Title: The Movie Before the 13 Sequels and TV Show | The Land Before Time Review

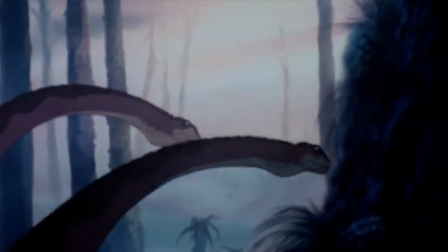250s
One element that works with the simplicity is how it enhances the world building.
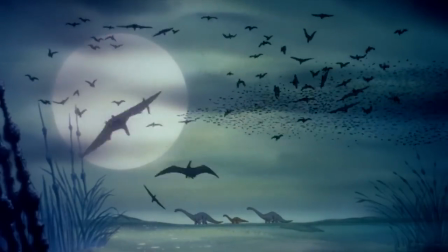256s
The way that it describes everything is all reduced to their one basic attribute,
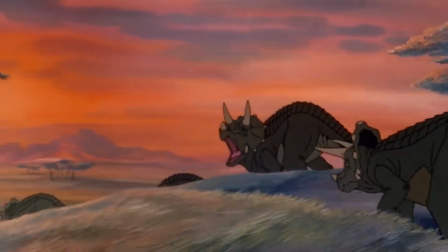262s
completely rejecting the names that people associate with these creatures and the elements in the environment and call them as the easiest way to identify them.
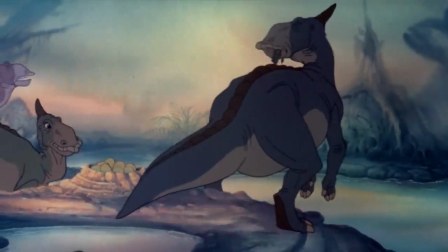271s
After all, this is the Land Before Time, so it makes sense that this is set before any scientific terms were created.
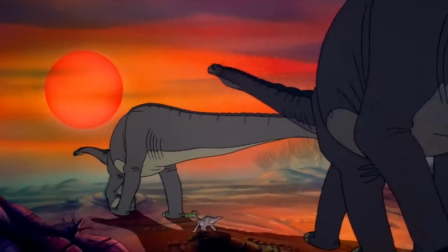279s The bright circle must pass over us many times, and we must follow it each day to where it touches the ground.
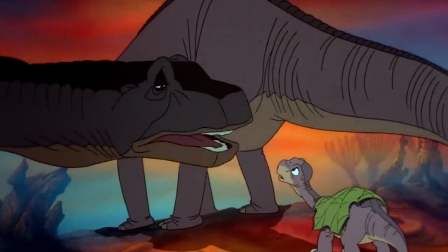286s
But while the narrative itself does not deliver a lot, it allowed the filmmakers to give priority to the emotional core.
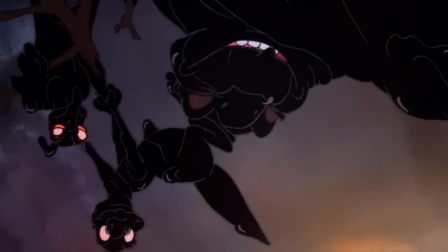294s
What it lacks in story, it gains in heart to make the movie as engaging as possible.
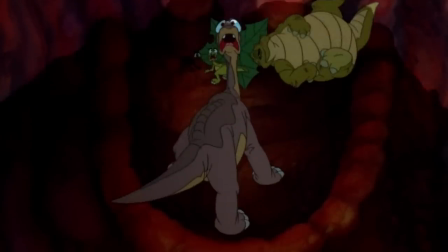300s
making sure that the action scenes that put the kids in peril are extremely intense,
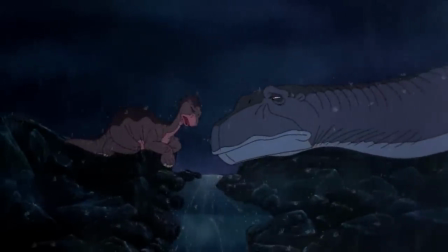305s
and that the tender moments are very heartfelt to help the viewer connect more with the characters.
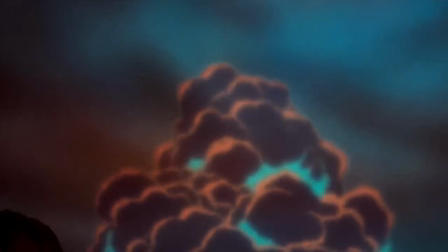311s
And on top of the strong directing from Don Bluth to make sure those scenes work effectively,
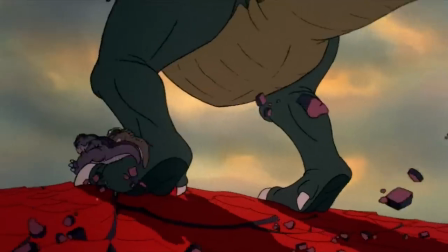316s
another key helper in those moments is composer James Horner,
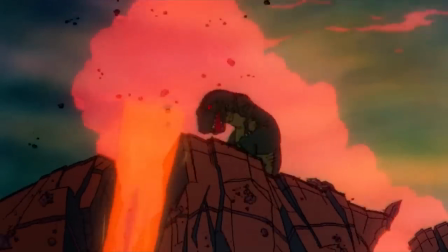321s
whose beautiful score is a significant driving force to really emphasize the mood.
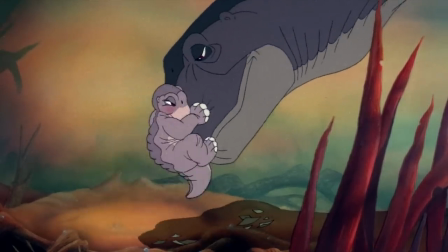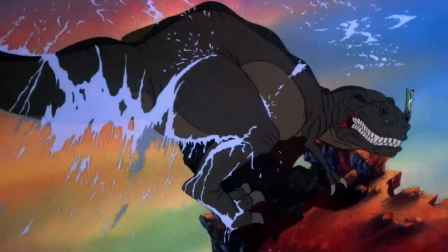334s
Maybe the story itself doesn't necessarily offer plenty, but thanks to its powerful heart, clever world-building,
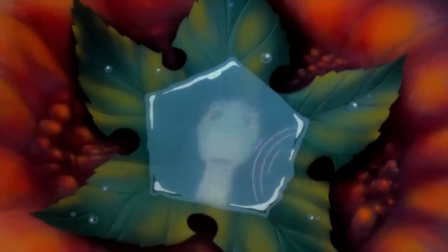341s
and important themes, The Land Before Time proves that even something simple can deliver a lot.
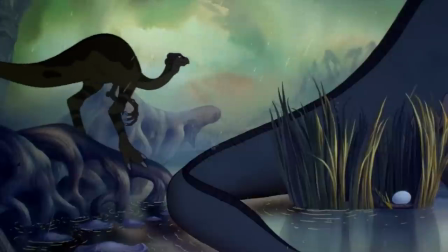350s
The animation. As I said before, despite dinosaurs being commonplace in animation,
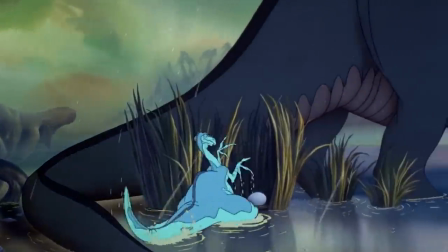357s
The Land Before Time is one of the very few that is admired for its depiction of them.
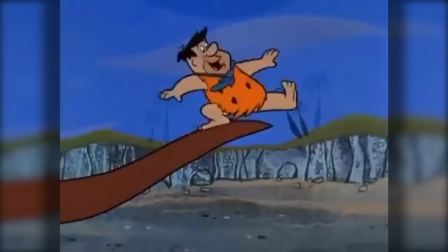363s
Sure, there are others that have a legendary status in their own right, but you'll never see anyone praise the Flintstones for its scientific accuracy.
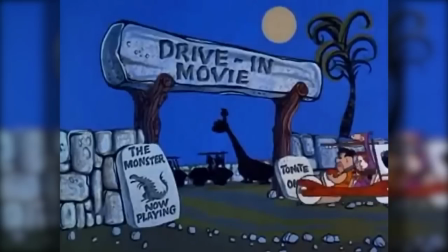371s
I mean, I don't think any paleontologist will tell you, "Ah, yes,
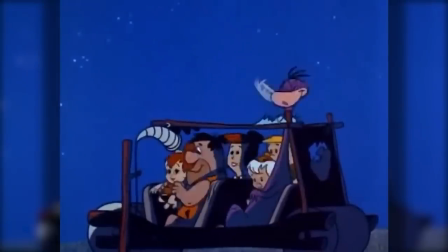376s
I admire how they distinctly capture their forgotten nature of looking at the camera and say, it's a living."
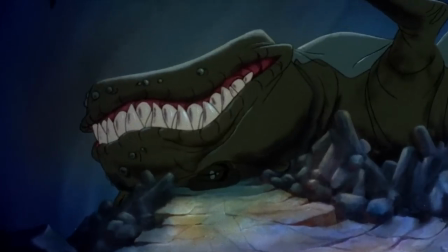381s
But at the time, this movie was a completely different story. And by the way, keep in mind that I said, at the time.
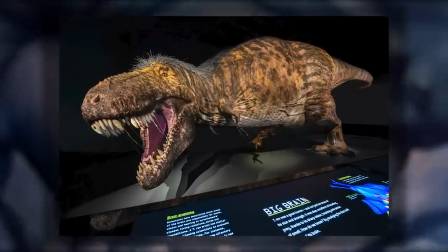390s
I am aware that what we've recently discovered about what dinosaurs look like is totally different than what we've seen in this film or in Jurassic Park,
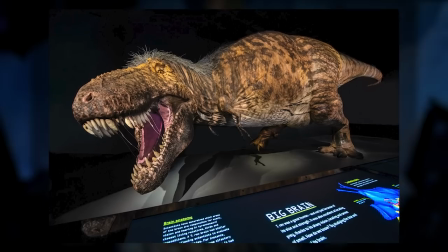398s
but that's not what this review is about.
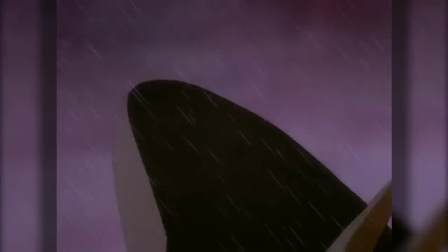401s
Anyways, a great way to describe The Land Before Time's animation is that this is a throwback to the Rite of Spring segment from Walt Disney's Fantasia,
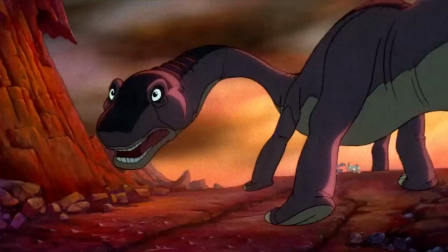410s
as the heavy amount of research put into bringing these dinosaurs to life really shows.
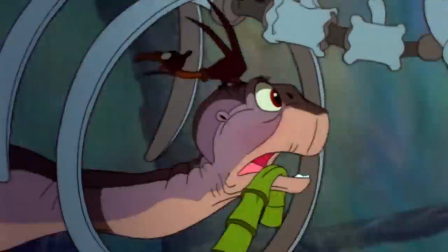415s
Not only taking inspiration from the fossils and paleo art that presented how they were during their prime,
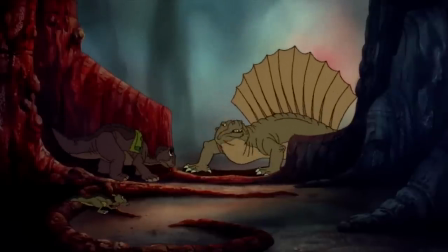421s
but also looking upon footage of real animals to convincingly portray that these were once creatures that roamed the same earth that we live in.
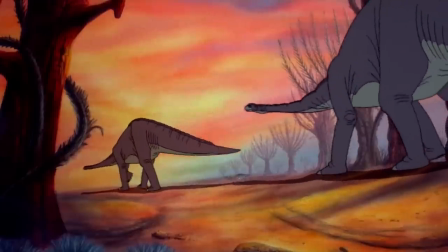429s
Rather it be capturing their grand scale with the movements of elephants and giraffes,
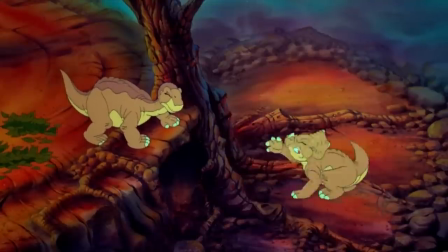434s
or even those of smaller scale for the younger characters like goats when they butt heads.
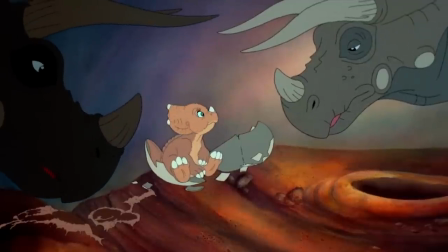439s Some of the young seem born without fear.
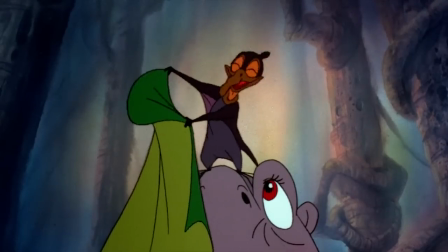447s
Along with the research, there was also the fact that Bluth had an incredibly talented team who were more than capable of accomplishing the task at hand.
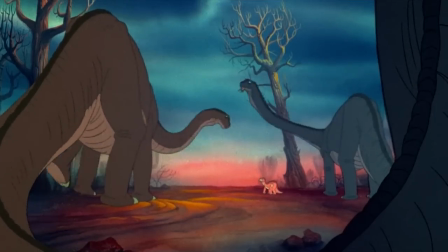456s
Even when they were just moving into their new studio in Dublin, Ireland,
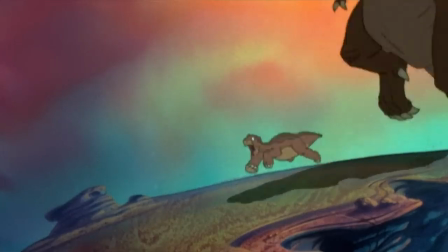460s
that didn't stop their craftsmanship in order to present the characters' perilous journey in a very smooth and fluent way.
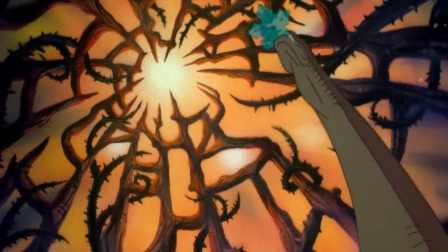467s
They were even so good at what they do that there are some shots where they were kind of showing off what they could do with their drawings,
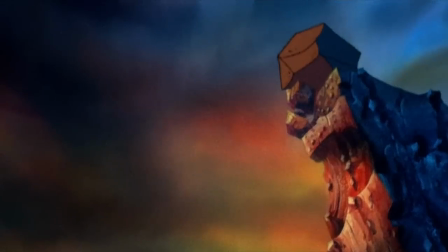474s
sometimes putting the characters in intricate angles to present the dinosaurs and their situations in different ways to find the best effect.
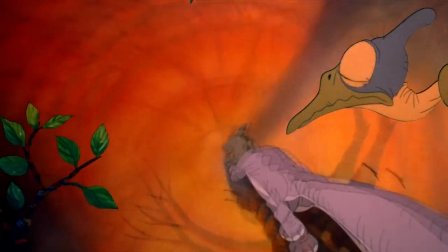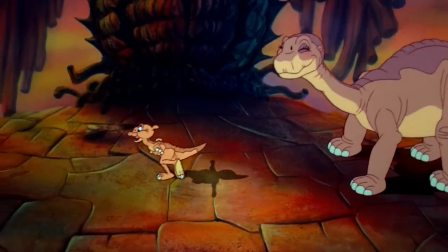489s
But of course, their goal wasn't to present them as realistic as possible.